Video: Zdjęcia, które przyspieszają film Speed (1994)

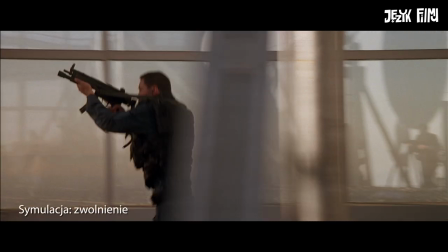249s
Kamera ustawiona jest przed nimi, dzięki czemu podczas podążania za bohaterem filary bardzo szybko przechodzą przez kadr.
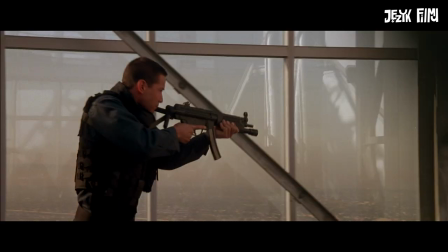256s
Są niemal niezauważalne. Niemal, bo nasza podświadomość je chwyta i notuje obraz o dużej dynamice.
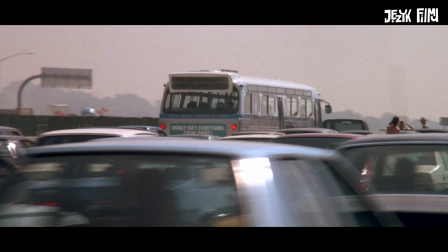263s
Kolejne ujęcie tego typu. Zobaczcie, jak pokazany jest autobus. Na pierwszy plan wchodzą inne samochody, które zasłaniają nam pokazywany pojazd.
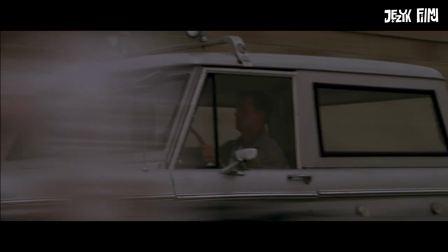271s
Podobnie jest pokazywany samochód głównego bohatera. Filmowany jest przez inne samochody, które zakrywają nam jego auto.
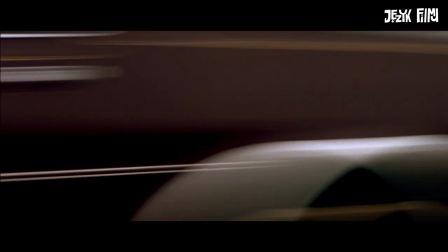279s
Oczywiście takie ujęcia miały na celu pokazać zakorkowaną ulicę, ale przecież są różne sposoby na pokazanie tego.
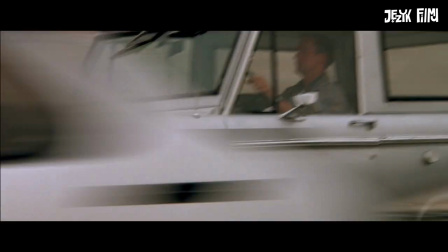285s
Na przykład zdjęcia lotnicze. Pamiętajcie, że wybory, jakich dokonują tak znakomici twórcy filmowi, nie są przypadkowe.
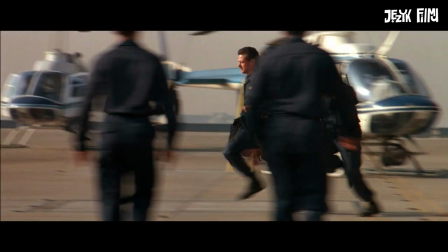293s
Tu mamy ujęcie biegnących postaci.
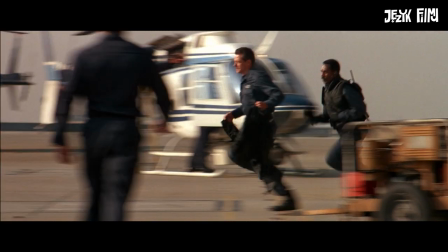295s
Ponownie kamera ustawiona jest tak, aby były przed nią jeszcze inne obiekty, które na ekranie migając potęgują dynamikę.
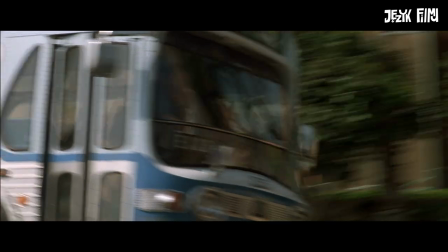303s
Mknący ulicami miasta autobus z ponad 80 km na godzinę na liczniku też musi być odpowiednio pokazany, by widz poczuł tę prędkość.
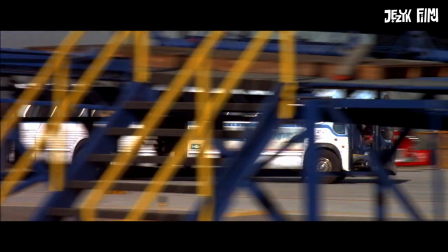311s
Filmowanie pojazdu przez inne obiekty zostało wykorzystane wielokrotnie. Tu jest bardzo ciekawe ujęcie.
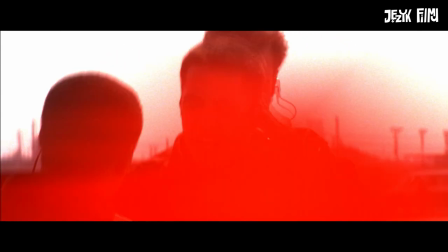317s
Widzicie ten czerwony kolor pojawiający się w kadrze? Jest niemal nieuchwytny.
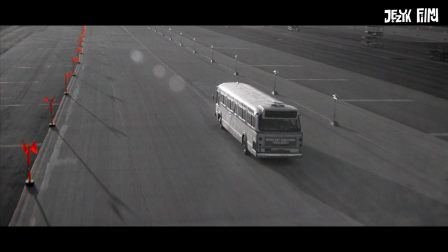322s
To mijane przez kamerę czerwone słupy umieszczone na lotnisku. One mają tak szybko mijać obiekty w kamery.
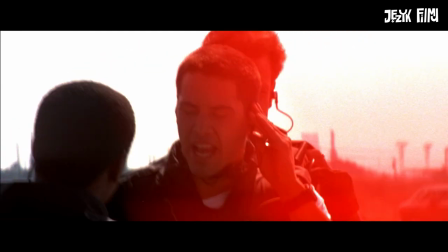328s
Mają nie wprowadzać nic do filmowej akcji, a jedynie pozostawiać w odbiorcy wrażenie dynamiki.
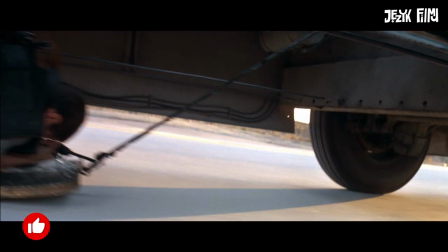334s
Tutaj z kolei mamy bohaterów sunących na pokrywie autobusu.
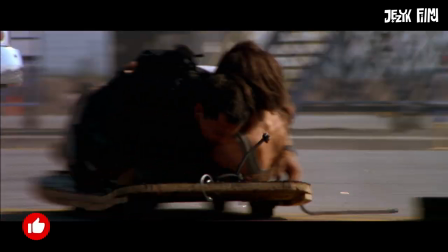338s
Zwróćcie uwagę, że twórcy nakręcili te ujęcia wykorzystując elementy mijające obiekty w kamery.
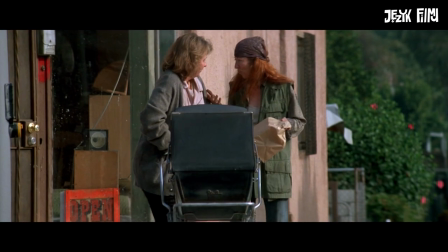344s
Tutaj wskażę mniej dynamiczną sytuację. Dwie kobiety i wózek. Właściwie nic się nie dzieje.
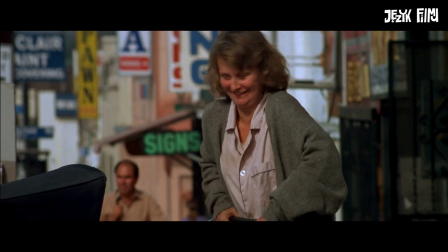350s
Są niemal w bezruchu. Jak zostały nakręcone te ujęcia? Przez przejeżdżające samochody i to wcale nie szybko.
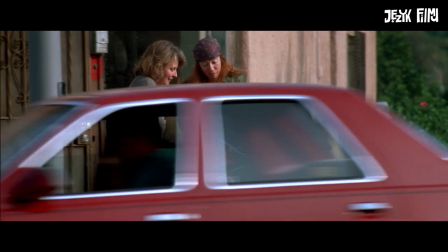357s
A jednak już podnosi to dynamiczność. Przypomina o ruchu ulicznym, który jest fabularną przeszkodą.
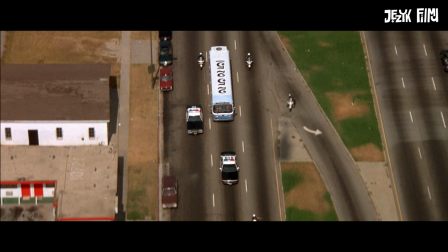363s
Podobna sytuacja. Kamera z lotu ptaka pokazuje autobus. Przed obiektywem pojawia się przelatujący helikopter.
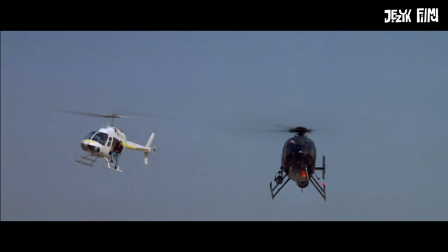370s
Tu z kolei kamera pokazuje lecące helikoptery i przed obiektywem pojawia się wiadukt.
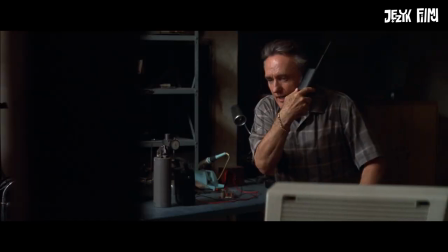375s
Przypadek? Tak naprawdę obiekt przed kamerą nie musi poruszać się szybko. Spójrzcie.
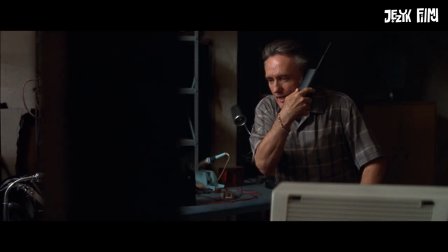381s
Ujęcia gadającego przez telefon bohatera. Mało dynamiczne, ale nakręcone tak, by jednak jakiś obiekt pojawił się przed kamerą. I już odbieramy tę sytuację inaczej. Takie filmowanie nie było czymś nowym w kinie, ale tutaj zostało wykorzystane wielokrotnie, co pozwoliło zaszczepić w odbiorcy poczucie szybkiej i nieustannej akcji. Nie tylko taki sposób filmowania zwiększył dynamikę akcji. Przejdźmy do drugiego typu ujęć.
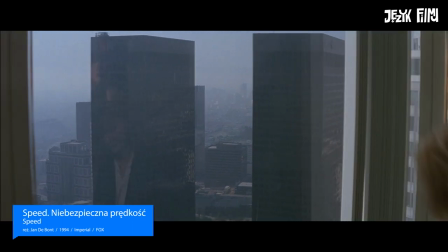408s
W filmie pojawia się wiele ujęć, w których kamera przechodzi z obiektu na obiekt.
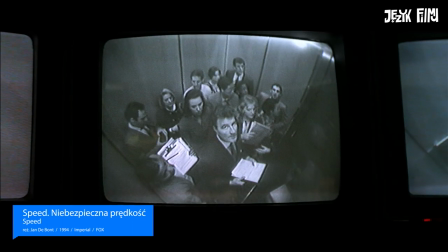413s
Spójrzcie.
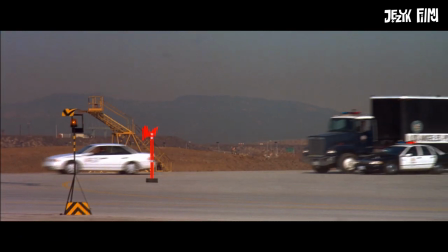414s
Ujęcie zaczyna się pokazując jakiś element scenografii, obiekt w plenerze czy postać, po czym przechodzi na coś innego i kontynuuje filmowanie.
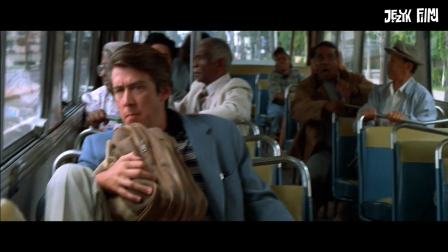424s
Kamera może poruszać się szybciej lub wolniej, ale już samo przechodzenie z elementu na inny element powoduje, że widz czuje dynamikę.
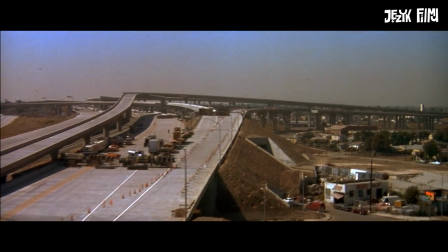432s
Często nawet nie zapamiętujemy, od czego zaczęła kręcić kamera, tylko skupiamy się na tym, co pokazuje później.
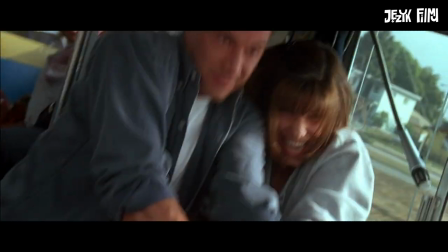439s
Ale podświadomość odbiorcy wychwytuje te rzeczy. Wychwytuje więcej obiektów, niż widz świadomie koduje je w umyśle.
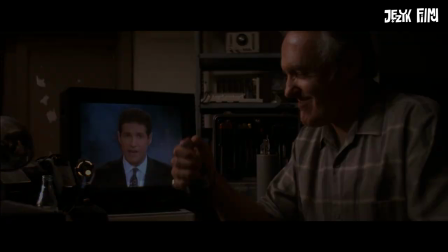446s
Duża ilość takich ujęć powoduje, że akcja filmu przyspiesza. Tu mamy nawet przejście z jednego bohatera na drugiego i trzeciego.
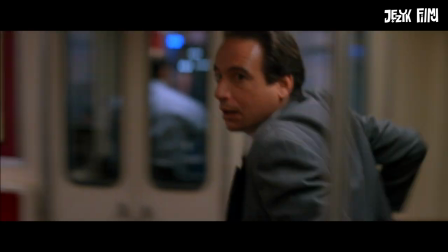454s
I kolejne podobne ujęcie.
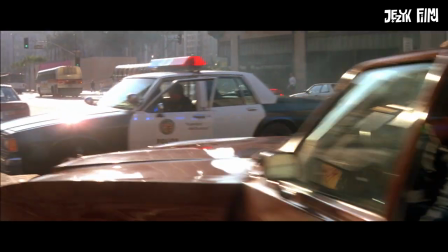459s
Tu z kolei mamy przyspieszenie w trakcie przechodzenia z budynku na samochód. A tutaj moje ulubione ujęcie tego typu.
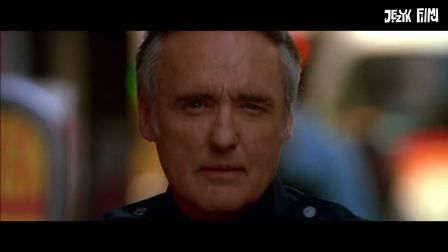468s
Piękny zjazd kamery ze strzelca na antagonistę. Kolejnym rodzajem ujęć, które wspomagają dynamikę, są najazdy na obiekt lub bohatera.
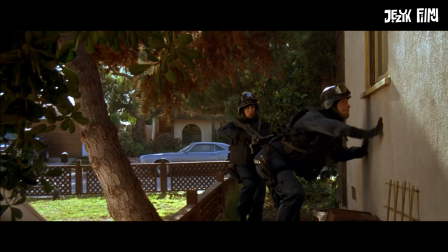478s
Ujęcia te mogą być wykonane zbliżeniem kamery do obiektu lub poprzez zmianę ogniskowej obiektywu.
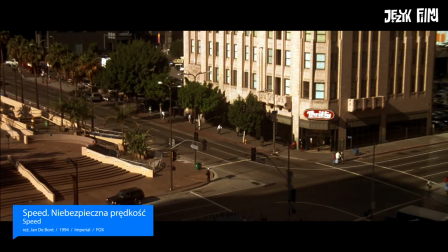485s
Językiem filmowców mówi się zmieniać ogniskową, zaś językiem filmowców amatorów mówi się robić zooma.
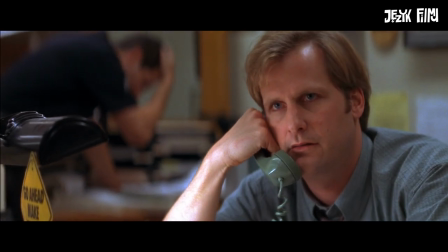492s
Te zbliżenia mogą być powolne, ale jednak odznaczają się od statycznych ujęć.